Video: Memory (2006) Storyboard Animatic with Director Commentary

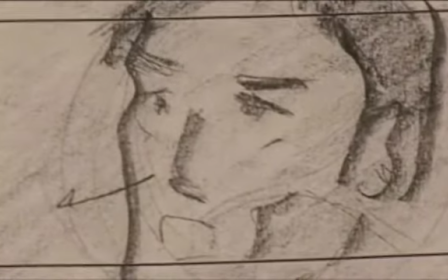He throws the snowball at a car, and when he turns, he's in this drug trip again.
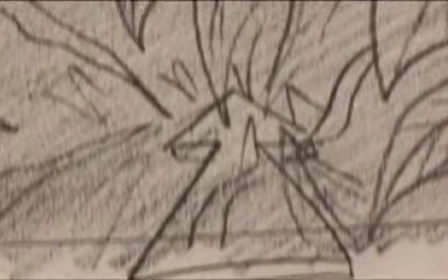So this was changed script wise. Again, chasing after the figure, and then coming to the turning not at the pipe,
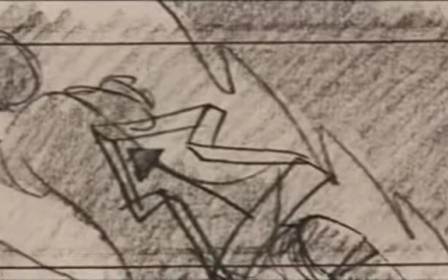but coming to the shack in the woods.
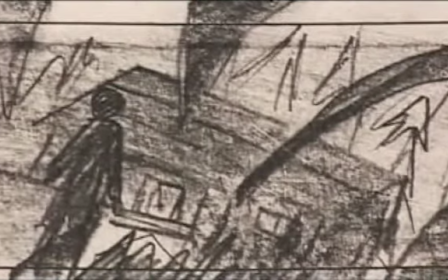And this was a place I was very happy with what our production designers found as this shack. It definitely was exactly what I was looking for mood wise.
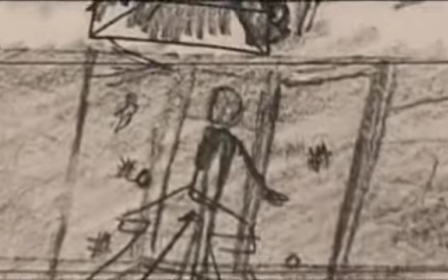And I'm really, really happy with the way we shot this.
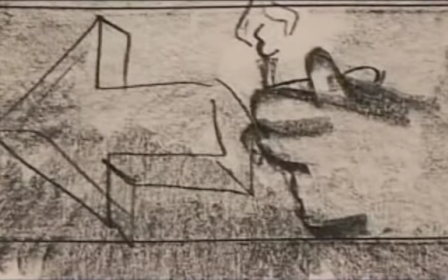This whole dark, the idea that the background in these scenes are black, that's what all that shading means.
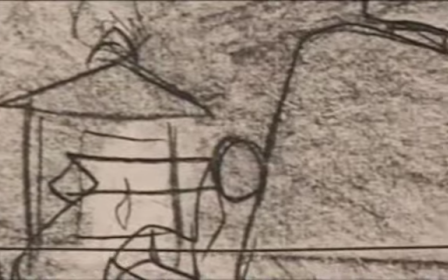The only light is this sort of lamp, and then walking over to this barber chair and spinning the chair around.
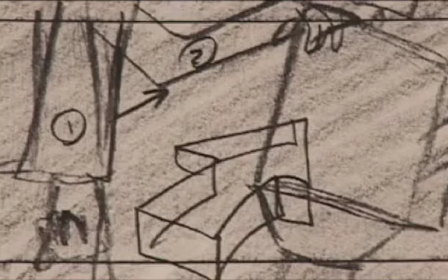I only had this girl for about 4 hours
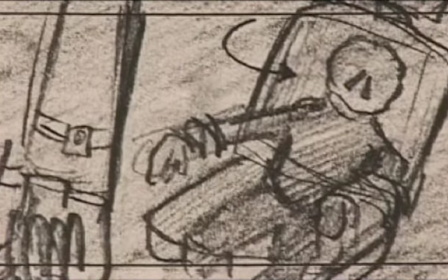because of union laws and all these things, and I couldn't reshoot in this location.
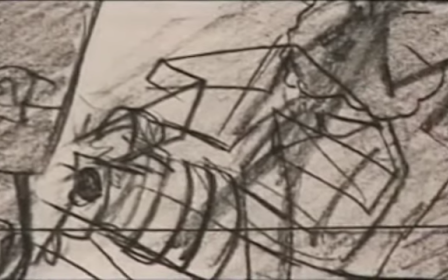To make a long story short, I had to shoot her out of every scene and get her off the set,
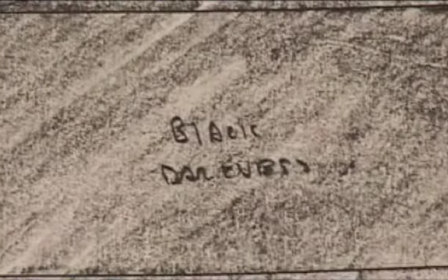and then reconstruct every shot in 4 scenes that didn't have her. This was an amazingly difficult period.
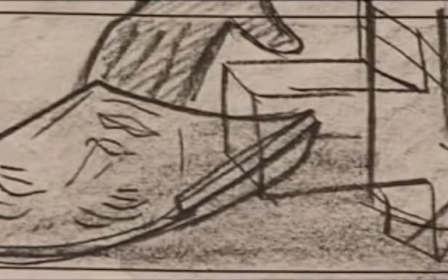This is, I think Tony was outside walking around. He was so unhappy, and it was so nuts.
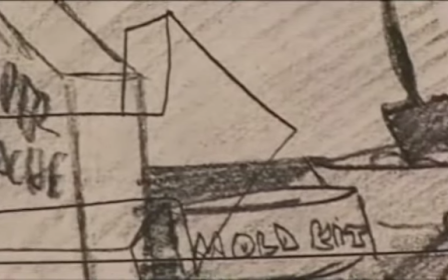I would just, say, all right, go into her eyes. All right, pull back 3 meters, shoot a mid shot, swivel around.
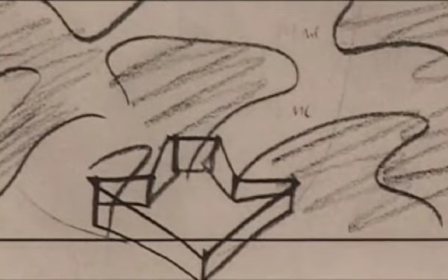And I was literally just riding these shots, reconstructing it. This was a fantastic bridge shot.
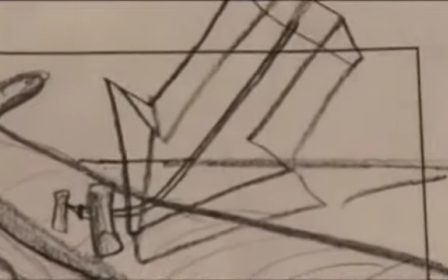I love it. Just coming off of this blurry water onto the IV.
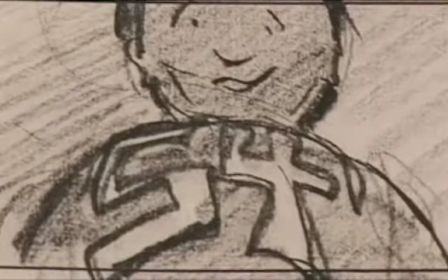It's interesting because in film, I think you get a lot of different people who have specialized jobs, and they don't see the big picture.
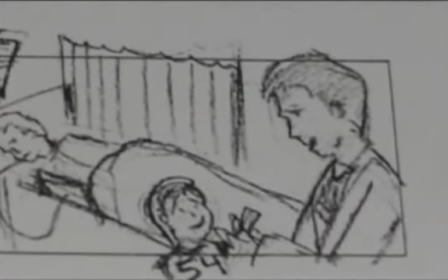It's really the director's job to see that, and people would always say, well, that's so time-consuming, that bridge to the IV.
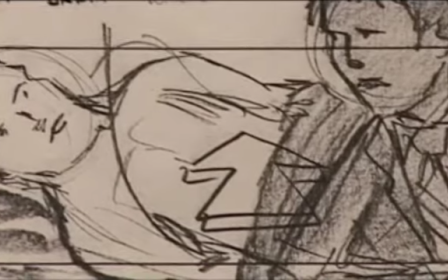But that's what filmmaking is about. It's not just telling a story.
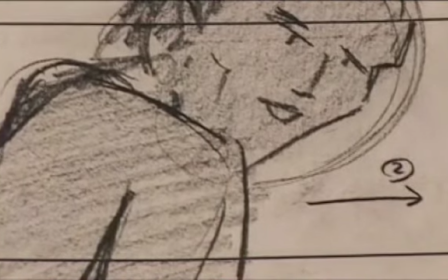It's immersing oneself in a story. And it's about style. And so I was very happy with that.
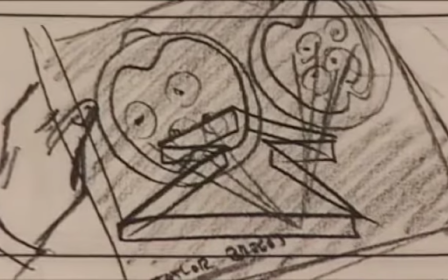This scene was at the hospital, and we used this sort of insane asylum for a number of hospital medical scenes.
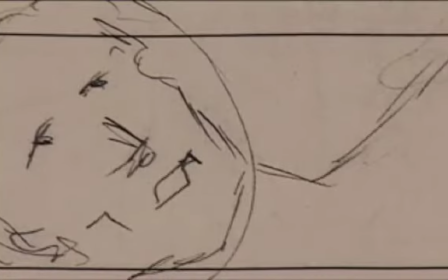And it's as a trend, we just have more time on those locations.
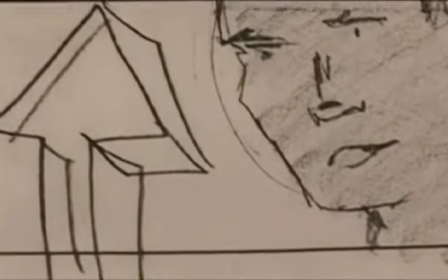I would say they were scheduled very well, whereas Woods and some of the other places, honestly, there was some scheduling that was just inadequate.
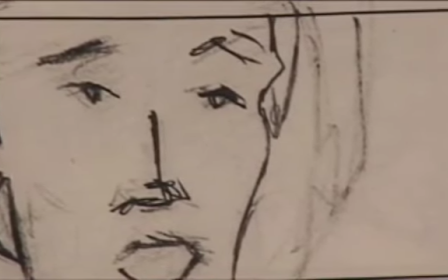It was not enough. And as a first-time director, it's interesting because I did not have a sense of scheduling the same way I do now.
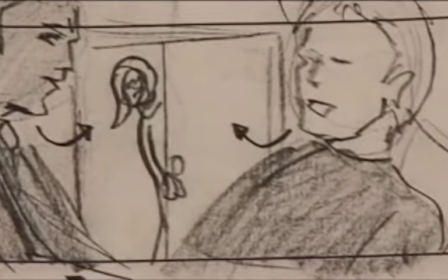I have an innate sort of sense of how long things will take now from a feature standpoint.
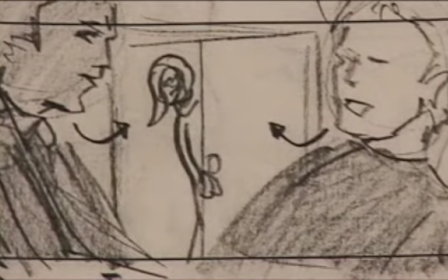But this functioned very well because we quite honestly had the time to get most of these shots.
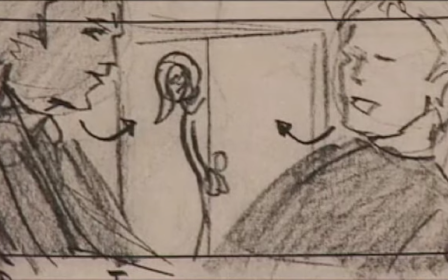And it was an explosive moment between Billy and Taylor where Billy's really biting at
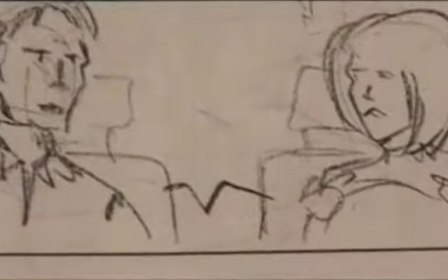Terry's character deeper. I lost this. Again, we had no process trailer, so all these moving conversation shots in cars had to be lost.
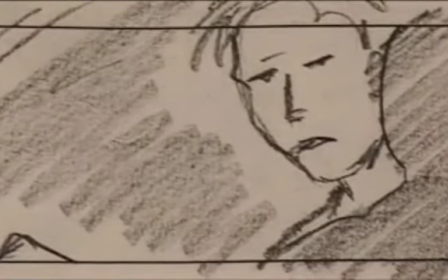And this is someplace where if I had a little bit bigger budget, I really would have used the process trailer.
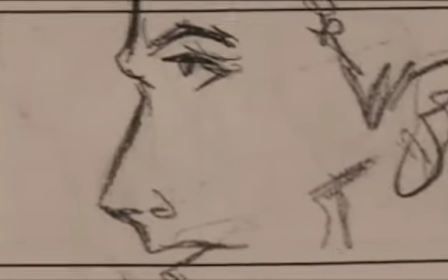I think characters in any moving environment is always very interesting and frenetic and real.
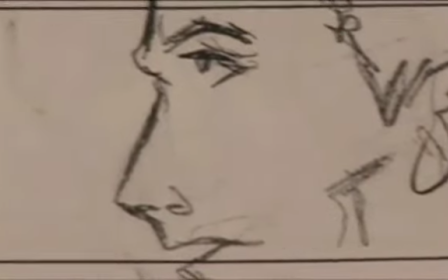As it stood, we did all this in a driveway of Taylor's house. And I love the scuba tanks in the back scene.
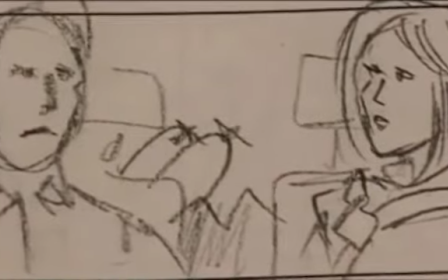I mean, always driving these little points of character.
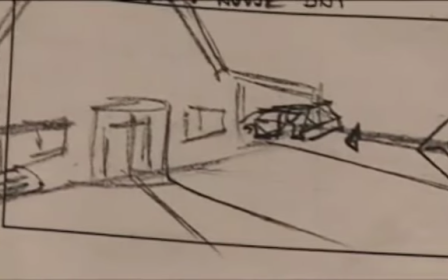So what you just saw basically takes place here in this walk up to the open door.
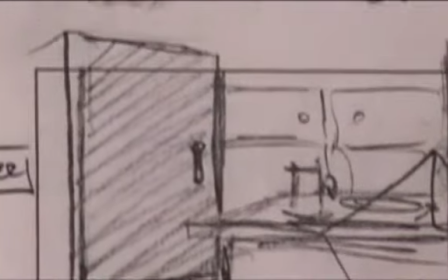And this is very similar. You see the candlestick and walking up to the fridge. And again, I boarded this without these locations, so we were lucky.
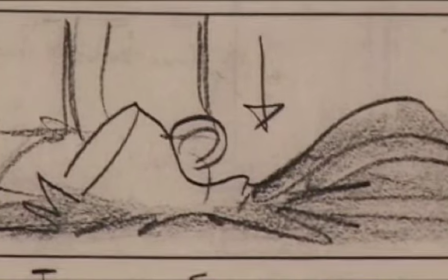We found some locations that really matched the boards. This I envisioned that the pitcher falls. We follow the pitcher, and then they all kneel down.
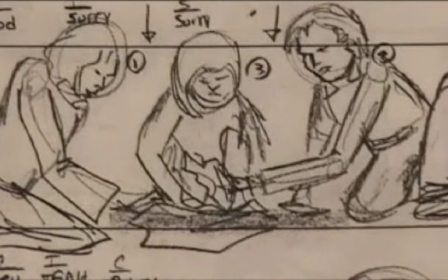First Steph, then Taylor, then Carol in the middle, and they're wiping up the floor.
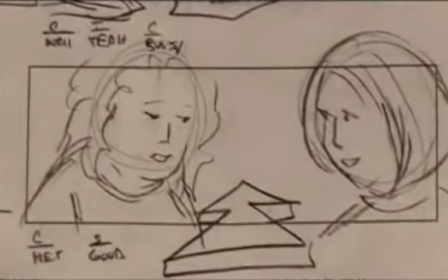And I wanted Carol and Steph to talk. This is the cleaning.
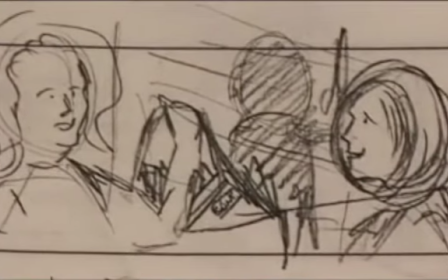And then I really wanted you to see Carol lifting that bag with the papers and the laptop because she's just stolen Taylor's papers.